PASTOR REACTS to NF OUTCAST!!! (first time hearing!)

What's up fam, Kieran aka PastorScar here and can I just take a moment to say how moved I am by the comments that you guys have been leaving on this YouTube series. In our last video, intro 3, there were a number, not just one, but a number of comments from people that were so encouraging. Like the amount of people that were saying that this is now becoming their favorite reaction channel and just insane things like that. we're a baby channel we've just hit 2 000 subscribers now we've just hit the 2.1k let's go thank you everyone that has subscribed and if you haven't feel free if you like the content and if you if not that's all good too we're glad you're here yes i am a pastor yes i'm a musician yes we're jumping into another nf reaction this one is the song outcast as always i haven't heard it i haven't seen the video clip anything like that this one does have a video clip so i'll click the fancy little button there it is outcast let's go oh
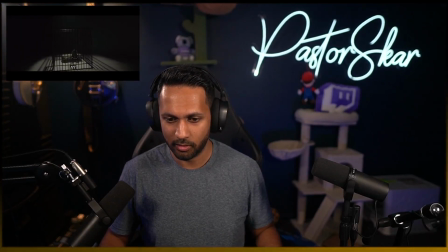prison cell dark room jangling metal sound sounds like keys
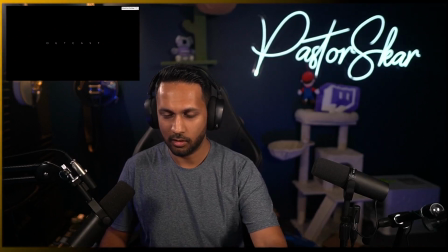okay
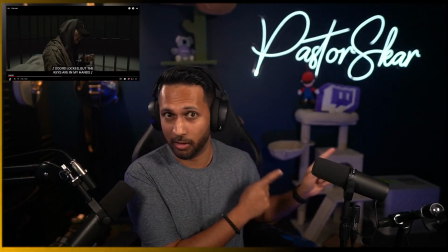he's he's straight into this one in previous songs in fact in particular the last video that we did intro three there was a significant kind
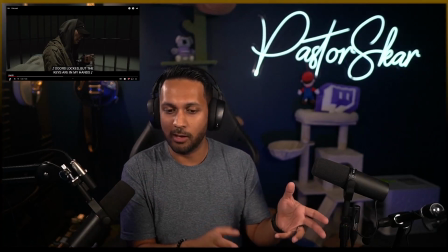of intro and then the music came in this one like on the same
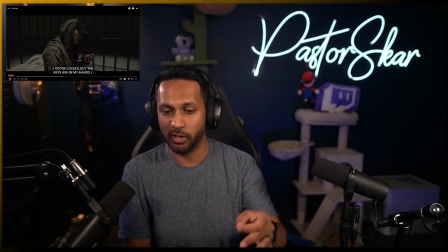beat that the music starts is when he starts rapping and did you notice that
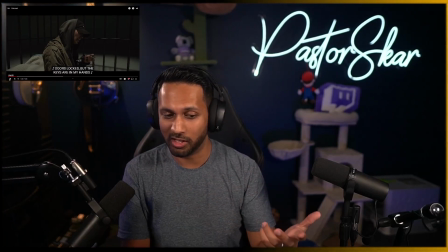lyric because that was a powerful one already jumping in like i don't know what this song's about i don't know anything but doors locked but the keys are
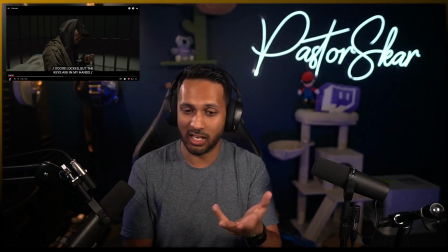in my hands is such a powerful metaphor from NF to say that he's stuck in this prison we we know we know NF by now
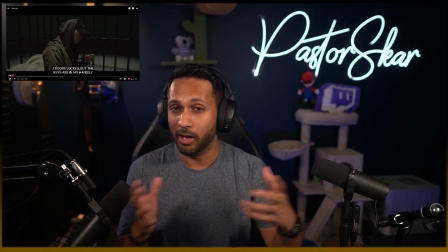we know that so much of what he does is a metaphor for other things it's not just like I've committed a crime and I'm
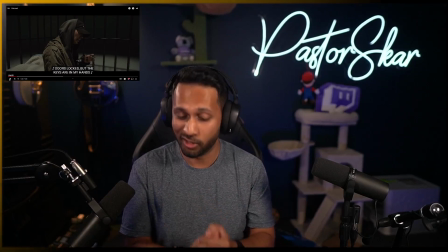locked up if anything this is probably a prison of the mind that I assume is what he's wrestling with and here he's talking about the fact that he has
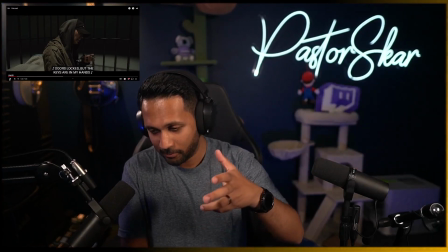the means to get out of the prison and yet it just feels impossible let's back it up and kick in because it's it just
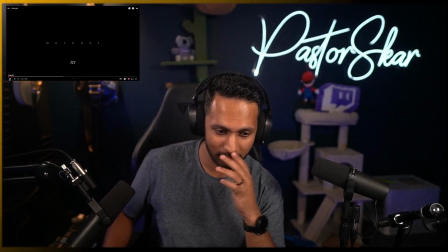launched straight in and so are we here we go all right apparently my space bar button isn't working to press play so my apologies
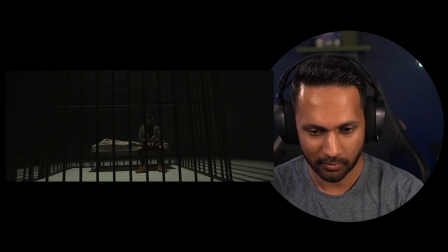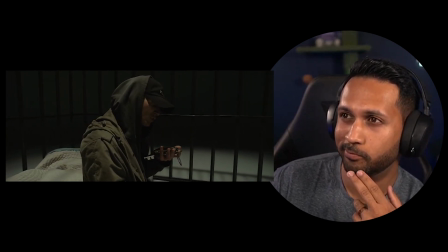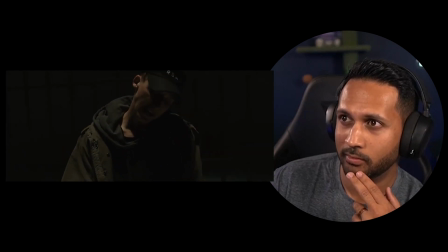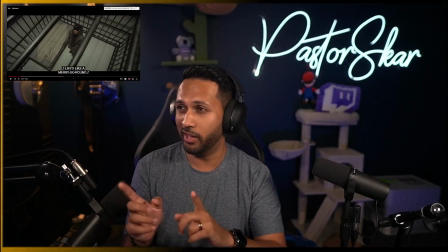Can I just say I love I love what they just did there cinematographically
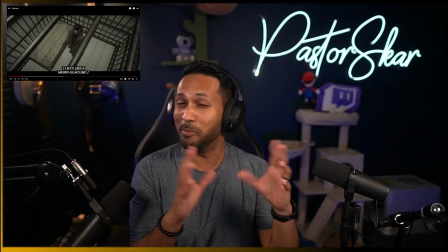cinematographically it's probably not a word we're gonna press on in terms of the cinematics but also in terms of the music they're boom boom they
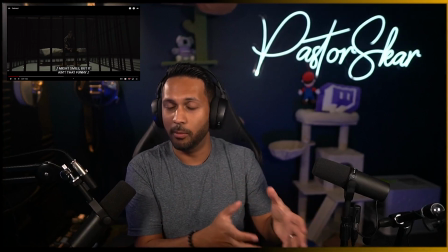timed it as if it was a heartbeat right it wasn't just the bass drum like they timed it like a heartbeat but also from the video clip standpoint they did a punch in twice like check this out
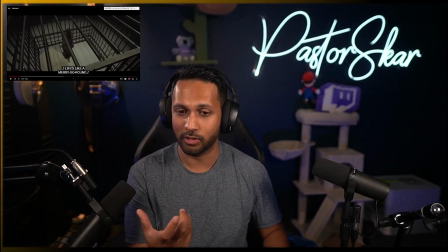I love that I actually love that I think it adds a lot of emphasis to it both musically but then And when you watch it, it does the exact same thing.
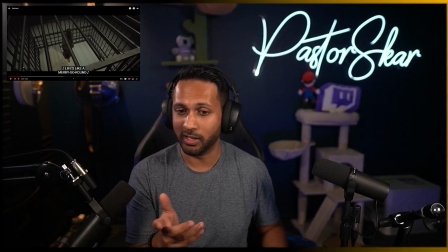I also love that from a videography perspective, they're not just showing the cage from one side or one angle.
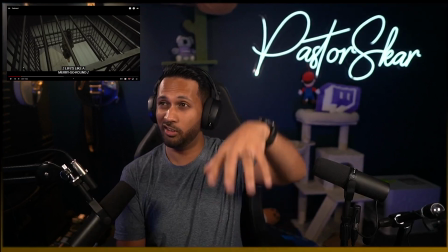They're showing shots from the outside. They're showing shots from the inside. This one here is an aerial shot from above, but always it's him.
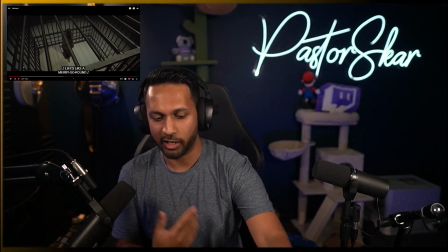And what that does to the viewer, to people like you and I that are watching, is it gives you this sense of it is all encompassing.
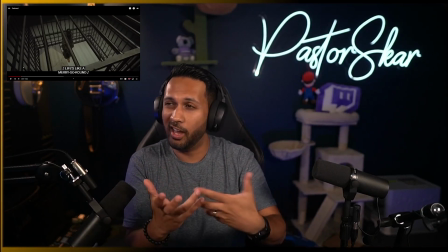It's not just like, okay, you can just walk out.